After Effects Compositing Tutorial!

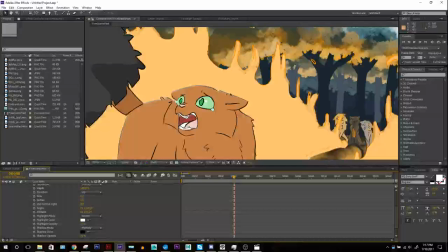1772s
You can already see that it started to put in a little bit of highlighting on the top of the character,
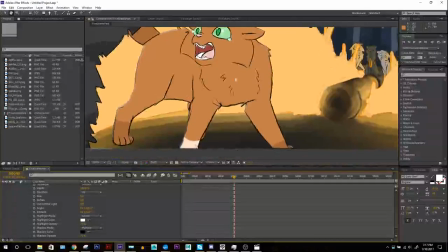1779s
and it's harder to see, but there's a little bit of shadow on the back, on the bottom right there. I'll make it a little bit bigger. So here in size, I can make this a bit bigger. Show it a bit more.
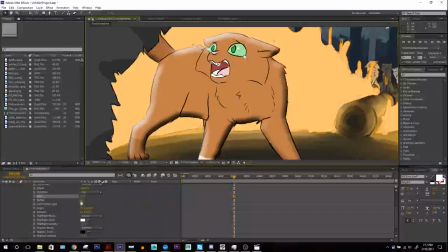1791s
Looks a bit silly right now, but we can soften that if we want to make it look a little bit lighter, a little softer.
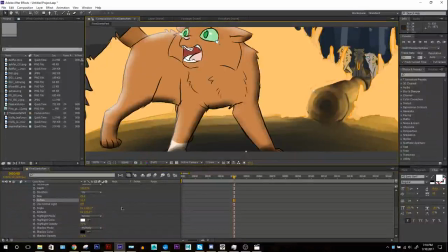1800s
That's looking nice. And then you can change the angle. So this is the lighting angle. And this is a helpful way of adding lighting to character.
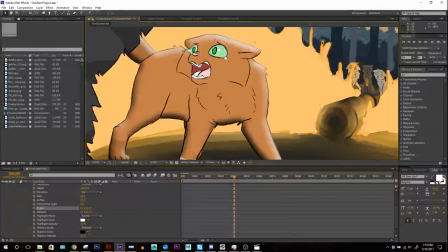1815s
The highlighting and the shading are automatically set to screen and multiply for just white and black, set at 75% opacity automatically. You can change this up. So for example, if I wanted this light to say simulating not the fire, but say like the moonlight,
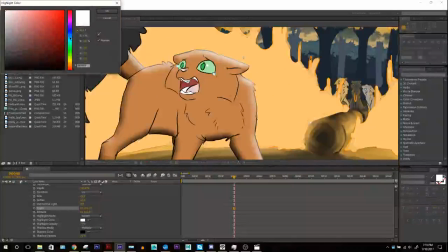1829s
this white is looking pretty good, but maybe I want it to even be like a slightly bluish tinge. I might give it a nice color, and I might bring that down a bit because I don't want too much lighting.
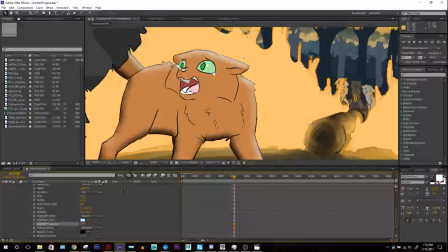1841s
It's nighttime, you know, and a lot of the light will be coming from the fire, so something like that.
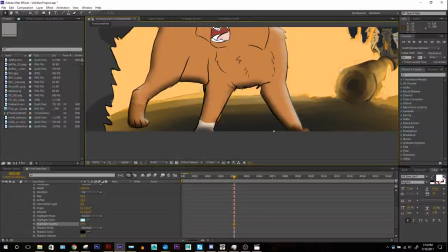1846s
And then for ground shadows, for the shadows, This always kind of looks a little bit worse.
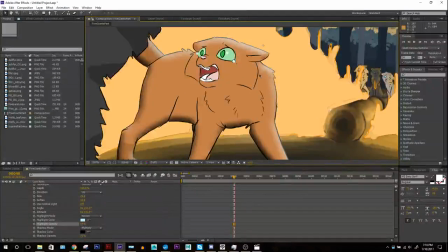1852s
I mean, I like how the highlighting looks always in the bevel and emboss, but the shadows don't always look amazing.
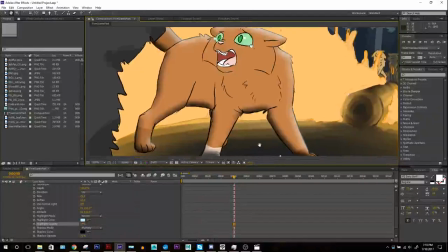1858s
So I usually try to turn these down. A lot of times I'll also try to get the ground color. It's good to reflect that up. In this case, it's a kind of a lighter brown. Sometimes if they're on grass, it puts a little bit of a green color, and it's all this way to help put the character into the environment a little bit more.
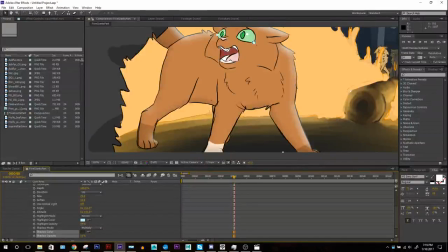1875s
Then I'll turn this probably way down, maybe to like 20%, something subtle.
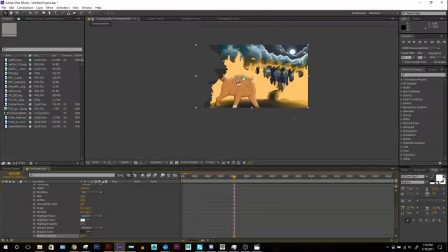1879s
You want to just add a little bit of depth to the character, but you don't want it to be jarringly obvious that you're using an effect. The size is pretty good, and yeah, so that's one way, and you can see it's already applied to the animation.
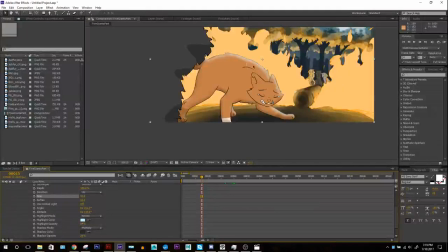1896s
So as she moves around, you know, it's very interactive. It'll work with her outline, and it's shading the whole animation there. So it's a very fun way of doing that. And you can use this for a bunch of different methods.
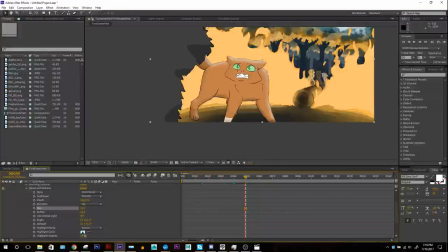1912s
You know, say if like there's a light in your scene and you need it to a red light or something like that, you can make it bright red and you can shine red on her, make it a little bit more dramatic. But yeah, for this case, this is going to be the moon. And you can add more than one
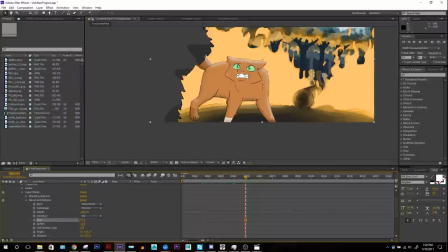1930s
layer style, as they call it, or layer effect.
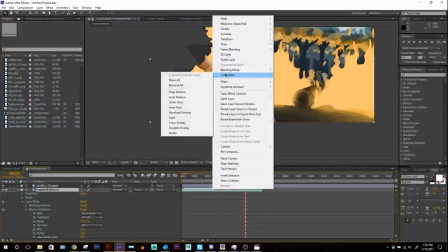1934s
So I'm going to go over layer styles, and I'm also going to add a inner glow.
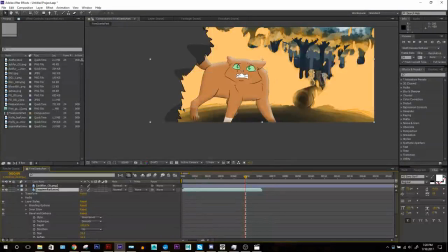1939s
There it is, inner glow. So this one is going to add, it's just very subtle. You can see a new one there, inner glow. Little eyeballs, you can turn them on and off to preview anything.
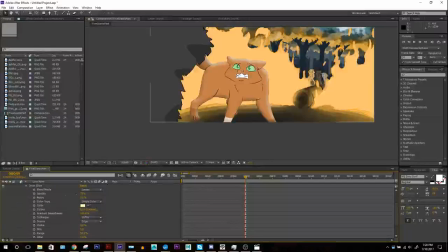1954s
I'm going to go over to there, because this is going to be nice. This is going to give me a kind of all-around light from all ways, all edges. That's going to be kind of for this backlighting effect, a rim light from the fire.
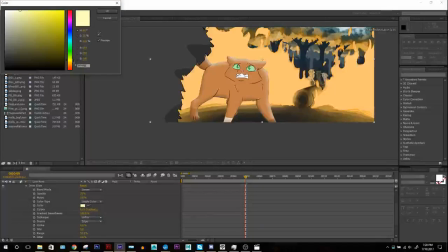1969s
So we're going to want that to be probably the pretty orange, like that.
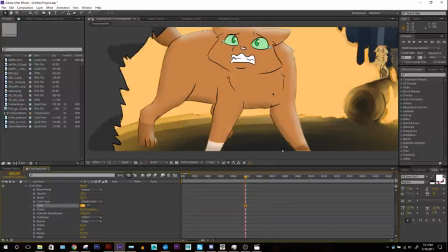1978s
It's already set the screen, and if we zoom in here, if you hold spacebar and click, you can move around.
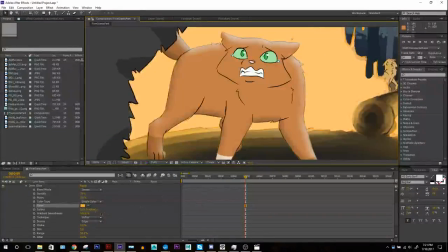1985s
Pretty helpful. And then you can bring up the size like that. You can see that it starts to add this nice glow all around.
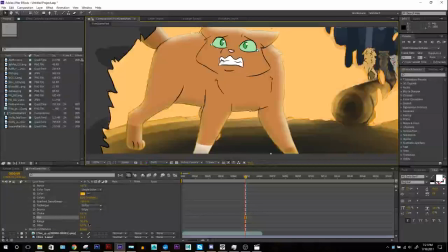1998s
Something like that. You can mess around with, you know, the opacity to everything going on.
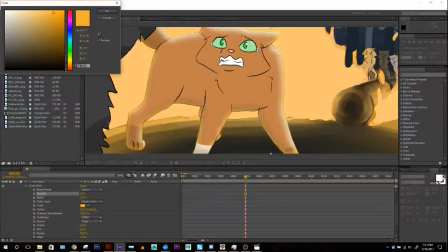2005s
The colors, maybe that orange looks bad, and you want a deeper orange.
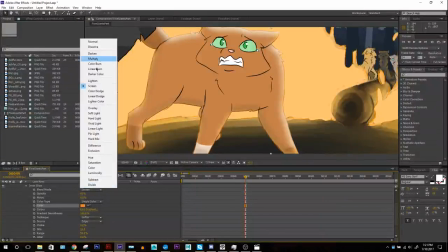2010s
And you can even mess around with different layering styles. This is screen.
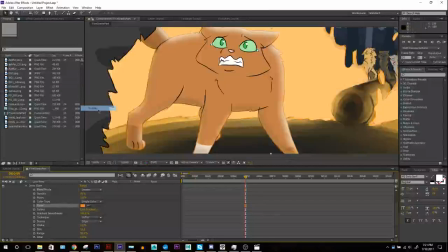2016s
You can also try an overlay. Maybe that would work better.
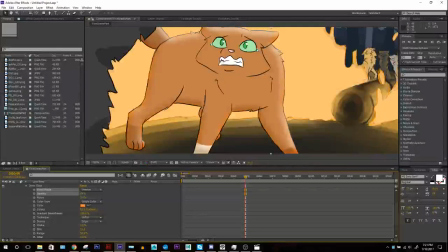2020s
It all really just depends on what works best for your scene. I think screen will work better because we want something that's more creating a sense of lighting of the character.
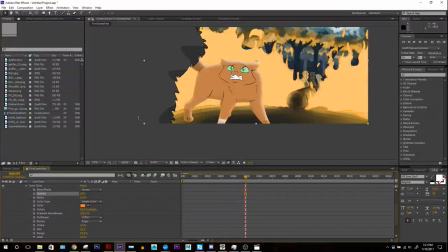2033s
Okay, something like that maybe. Cool. So you can see that applied to the whole scene there. Yeah, it's looking pretty neat. One thing though that is a problem, and there is a way around it, but it can be a little bit annoying,
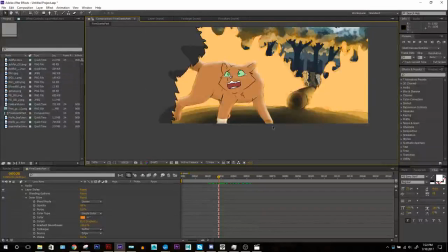2052s
is with things like bevel and emboss and inner glow, it will take into the account the edges of the screen.
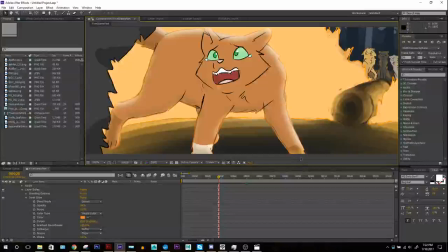2061s
So even though her foot, you know, wouldn't have light coming up from it, it sees an edge there, so it's giving it a edge glow. And there's a sneaky way I kind of came up with to get around that if you want.
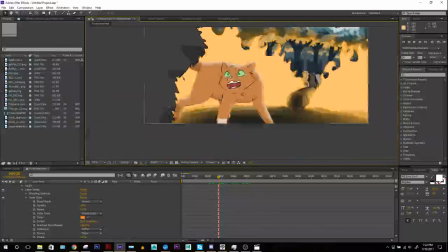2075s
So something for as subtle as this, I wouldn't really mind, but for example, if I were to take this inner glow and if I were to copy it, you can just make sure if you click on the title, the name of the thing, and Control C or Command C if you're on a Mac,
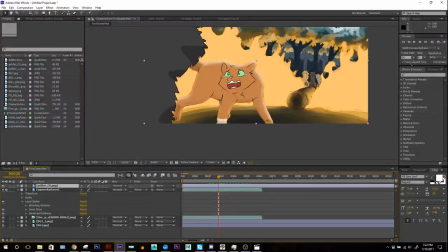2093s
copy it, you can actually paste that onto any other layer and it'll just go on just like that. There we go.
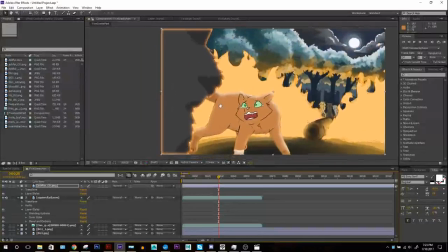2098s
You can see it gives this really jarring edge glow right here, and we don't want that. We just want the glowing on his side of his cheek here. Also, you can change it up because he's a little bit more close up, so we want the size to be a lot bigger, a lot more glow.
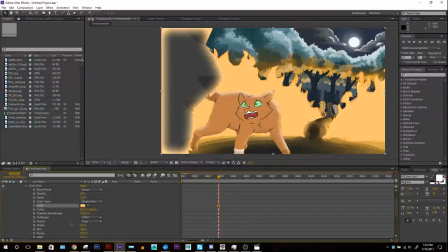2113s
And then maybe bring that color down a bit, something like that. Bring down the opacity. Want just a little bit of glow on him. Something like that maybe. But we have all this here, so I'll show you just a little bit of trick real fast,
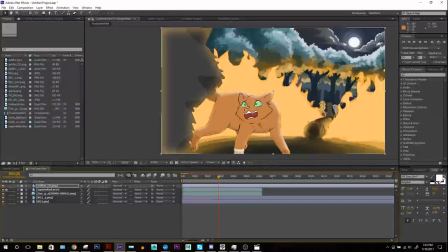2133s
and I'll also be able to go to another tool, which is the masking tool. Very important. So first thing I'm going to do is duplicate the layer, Command D, or you can right click, and I think there's a duplicate.
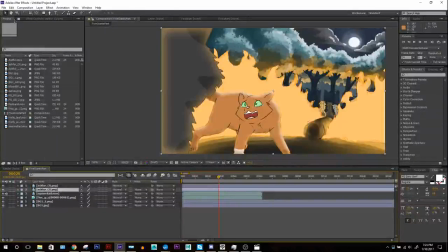2151s
Nope, never mind. Edit. Sorry, duplicate. This is Control D or Command D. That makes this a perfect duplicate of it, and any effects that you had on it would also duplicate over. So you can see it's just another one there.
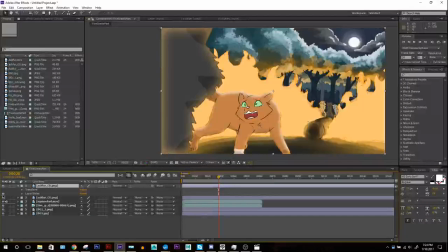2169s
And you want to, on this one, you're going to want to turn off the layer style, the inner glow. You can just either delete it or just turn off the eyeball on it. And then over here on the top menu, you can see this little pen thing called Pen Tool.
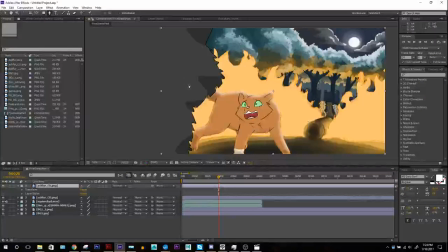2187s
You want to click on that, it gives you this little pen. And this is a masking tool. So masking lets you mask off certain areas of the animation and only show that. So this will be helpful for if I want to
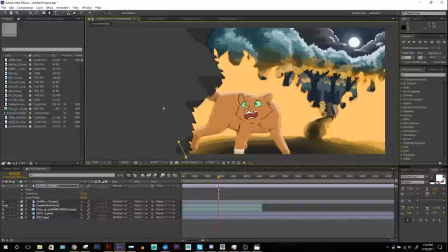2207s
mask off the edges of him that we don't want glowing.
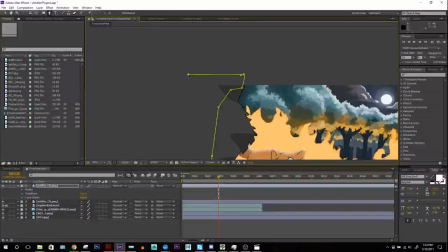2214s
Say all this, make sure I go out of it here and then complete it.
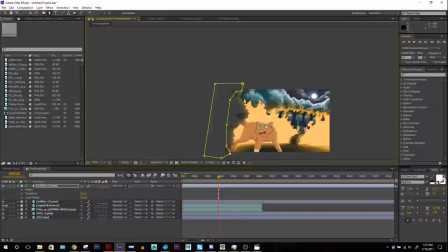2221s
Like that. So, and there we go.
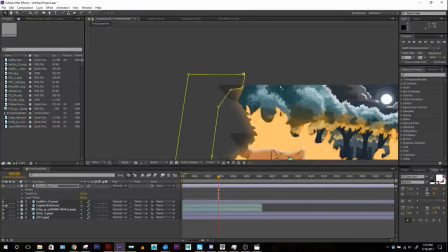2226s
Check that out.
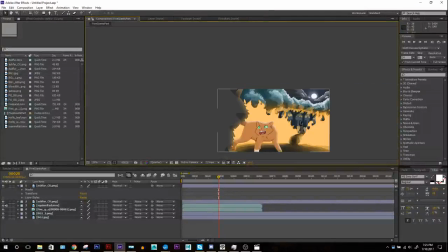2228s
Now, I'm going to fix that too in a little bit. But you can kind of see already that he's no longer glowing on the edges.
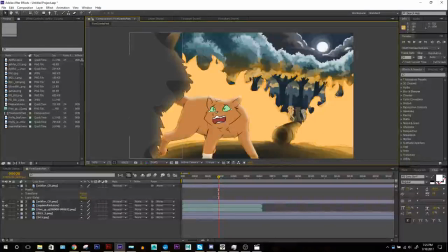2237s
He's just glowing on the edge that we want, the one that's facing the fire here. So basically what I just did there is I masked off a version of him that doesn't have the light and just put it on top of the one that does.
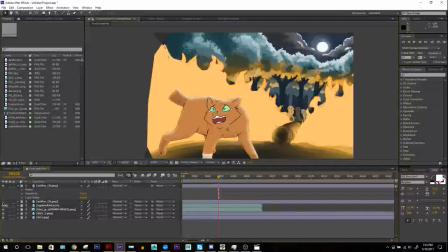2248s
So you're kind of hiding where the light was. If you turn off this one, you can see he's just kind of a strip here. But that one is on top of that.
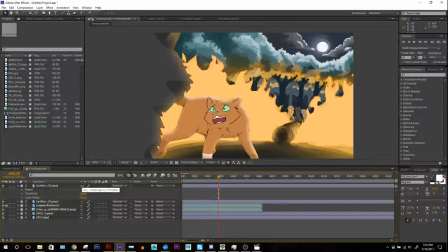2259s
So it's a handy way, especially works if the characters aren't moving around too much, because otherwise then you'll have to animate the mask layer with them.